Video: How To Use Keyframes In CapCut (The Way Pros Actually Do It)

The zoom works, but it probably doesn't feel professional yet. It looks a little mechanical, and that mechanical movement is one of the easiest ways to spot a beginner edit.
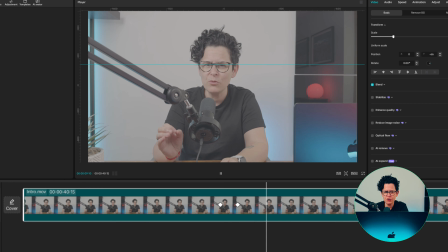259s
Watch it once more. The scale and position move in a straight, constant way from the first keyframe to the second. We are going to keep the same zoom and the same framing, but change how CapCut travels between those values. And before we smooth it out, here are some free assets you can experiment with in your next edit. There's a free creator starter pack at 𝗙𝗥𝗘𝗘.com. You get horizontal mats, social media mats, outline frames, an epilogue to 𝗪𝗧𝗔𝗢𝗎𝗓 lot, and 15 CapCut effect tutorials. Each one is under a minute and designed to create the kind of scroll-stopping visual hooks that make people stop and watch. or free. Links in the description. Now let's turn that mechanical zoom into the polished version.
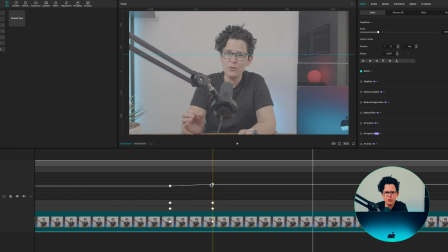300s
What you just saw is called a linear motion, follows a straight line from point A to point B, and that constant movement can feel robotic.
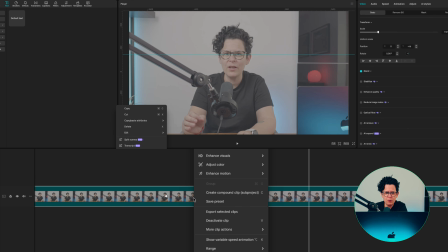307s
For that smooth, natural result, we need to change the graph. Right-click the video clip and select Show Variable Speed Animation, just this one here.
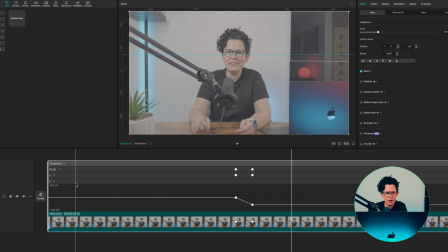316s
You can now see the different keyframed properties separated on the clip. Select the specific setting you want to smooth, starting with Scale.
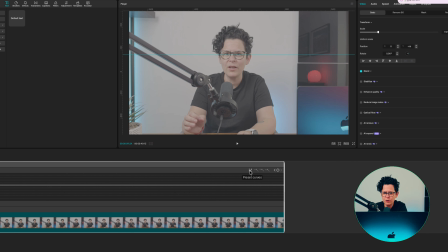324s
On the right, click the small graph icon to open the graph editor, just this one here.
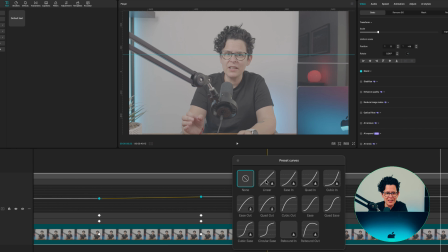329s
The straight diagonal line you can see is why the zoom feels mechanical. We want to replace that straight movement with a curve, so select the first keyframe and click Auto Curve, just this one here. Then do the same thing to the final keyframe.
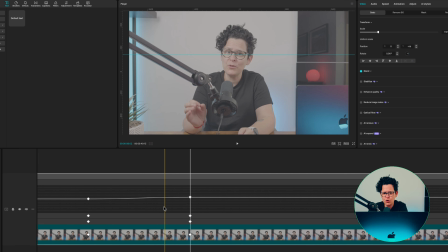344s
The line becomes an S shape, as you can see, which means the zoom will ease gently into the movement and ease back out again.
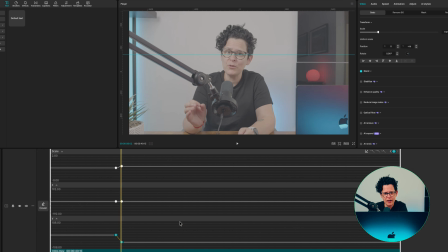353s
Repeat the same process for the X and Y position lines, so the scale and framing move together. This tiny change is what gives the movement that smooth, almost invisible quality. The viewer feels the emphasis without being distracted by the zoom itself. And there's another quick way to apply a similar curve.
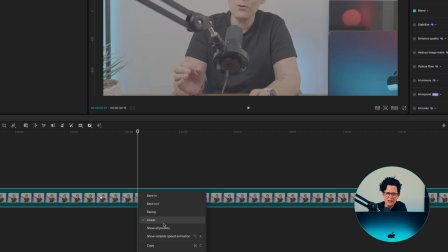371s
Select your keyframes, right-click and choose Show All Presets. CapCut will open a selection of graph presets.
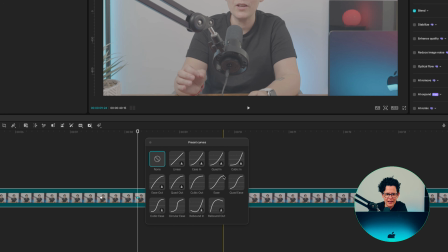377s
Choose a preset such as Ease to create that S-shaped movement without adjusting the curve manually.
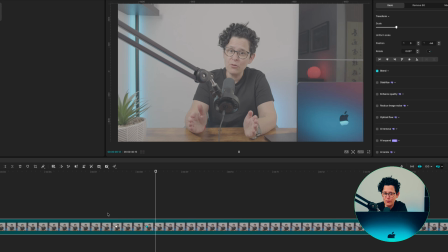383s
Now let's watch the finished results. Before, the zoom started and stopped harshly.
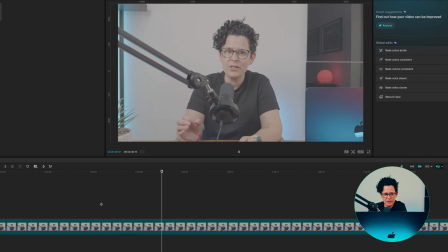387s
With the curve movement, it eases in, moves naturally, and settles into the final frame.
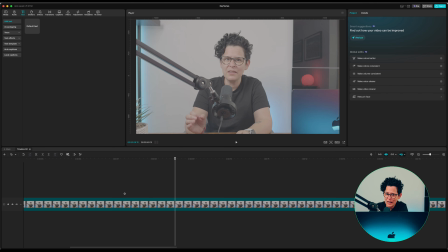393s
It's the same scale, the same position, and the same two movements on the timeline, but the graph makes the entire edit feel more polished.
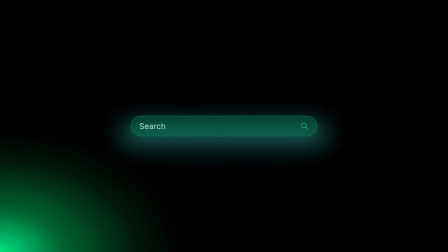400s
And if you want to add more movement without building every graphic from scratch, this fits perfectly with what we are doing.
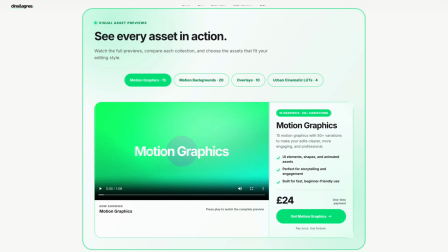406s
If you want pre-built motion graphics, you can drop straight into your edit. The motion graphics pack has 15 graphics with over 50 variations,
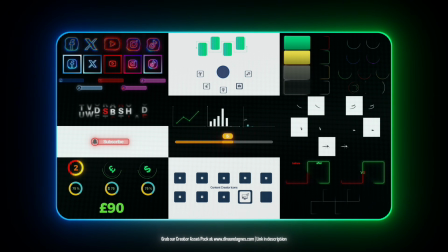415s
UI elements, shapes, and animated assets built for storytelling and engagement. Links in the description. Now go create something awesome, and I'll see you in the next one.